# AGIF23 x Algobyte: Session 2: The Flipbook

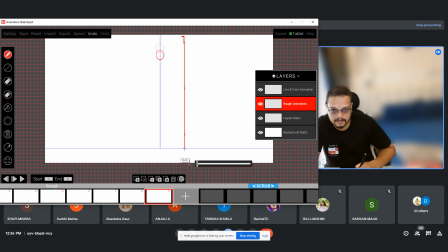[12:14]
This is your first frame, and this is your last frame here. Yeah, these are your keys. So what I did is I started very near to the keys. Yeah, then I'm going to go a little bit farther.
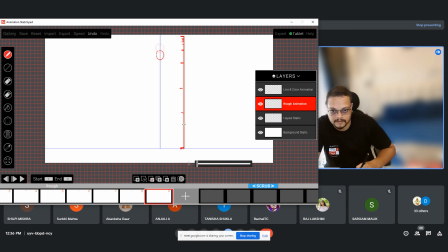[12:34]
This includes that my keyframe is going to come here somewhere. Yeah, and it's going to hit this ground very hard. So it's literally going to be near this. Yeah. So now if I follow this in a basic manner, it's going to be like ball,
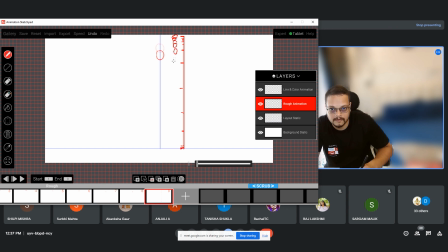[12:52]
ball, ball, ball, ball, ball, ball, ball, ball. It reaches here, it squishes here, and then again it goes up. Yeah.
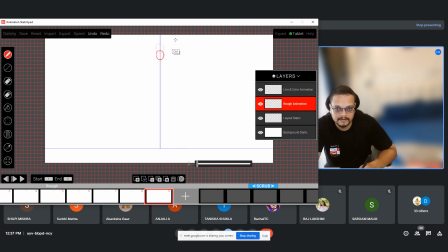[13:09]
Is this clear? Is it clear till now, everyone? Yes, no? Yes, sir. Okay. Yes, sir. Okay. So now we have two frames. Let's draw further.
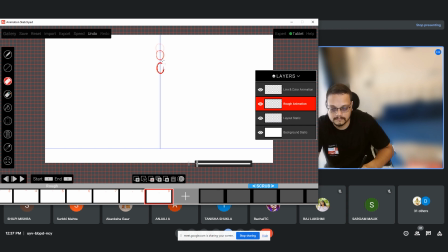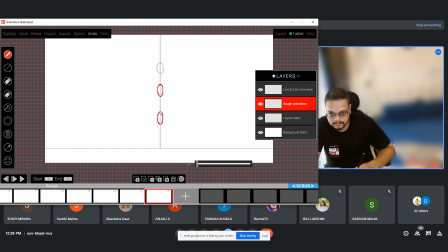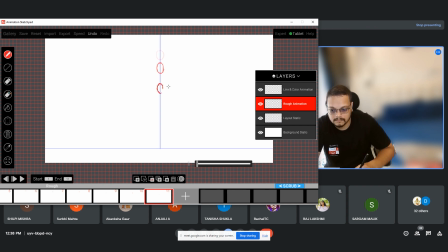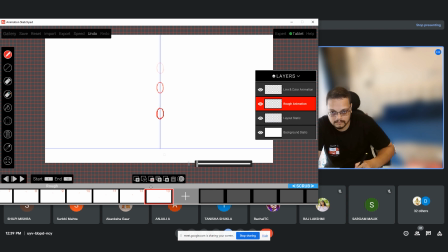So now it's going to hit the ground here. Okay. So now what happens is there is going to be an impact.
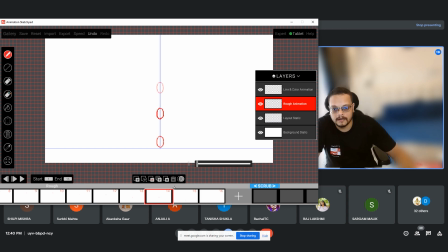[14:26]
Okay, so another thing that I need to clear, you know how I'm seeing my last frame and the first frame?
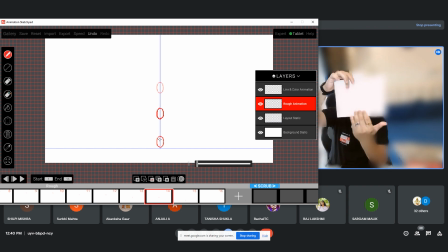[14:34]
Similarly, how you will be seeing in your behind frame on this. This is called onion skinning.
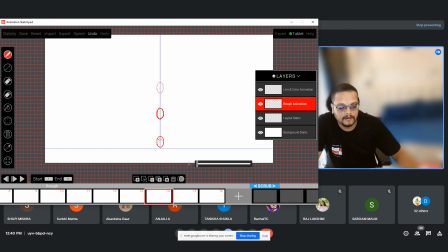[14:40]
Yes. Yes, Rachel. This is called onion skinning. Why do we need this? We need this to see our previous frame and last frame. It's like how we do it in the paper animation as well. We need to see the onions.
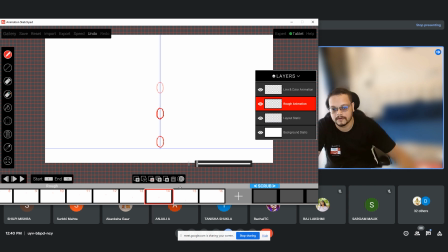[14:56]
We need to see our previous frame. So it's called onion skinning. Now I can switch this off in this software. Yeah. And if I have to scrub, yeah, yeah. See, its speed increases, right? So again, this as a the
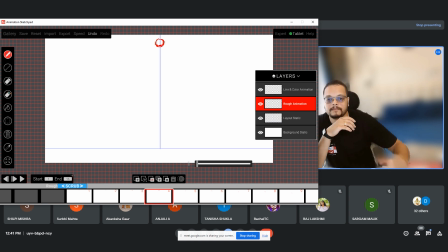[15:13]
excuse me, placing of the frames is what is very important in this to show the illusion of speed, right? Because now at this point the speed has increased, but at यहाँ पे the speed is slow, and then it hits the ground with an impact, right?
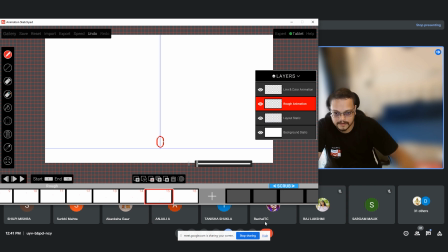[15:31]
So that's what we need to do. We need to show it hit the ground with an impact. Switch on the onion skinning again. Now it just hits the ground.
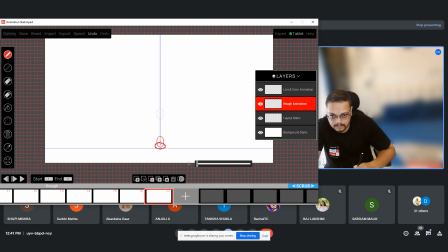Yeah. So here we will keep one frame for now. Yeah.
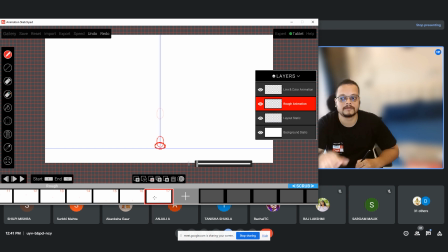[16:01]
Why? Because we don't want to linger on this frame for another frame. We need to get back to it because it has hit with an impact. It needs to not stay here and then go up. It needs to hit like this and go up. Yeah. So we will try to keep this for one frame.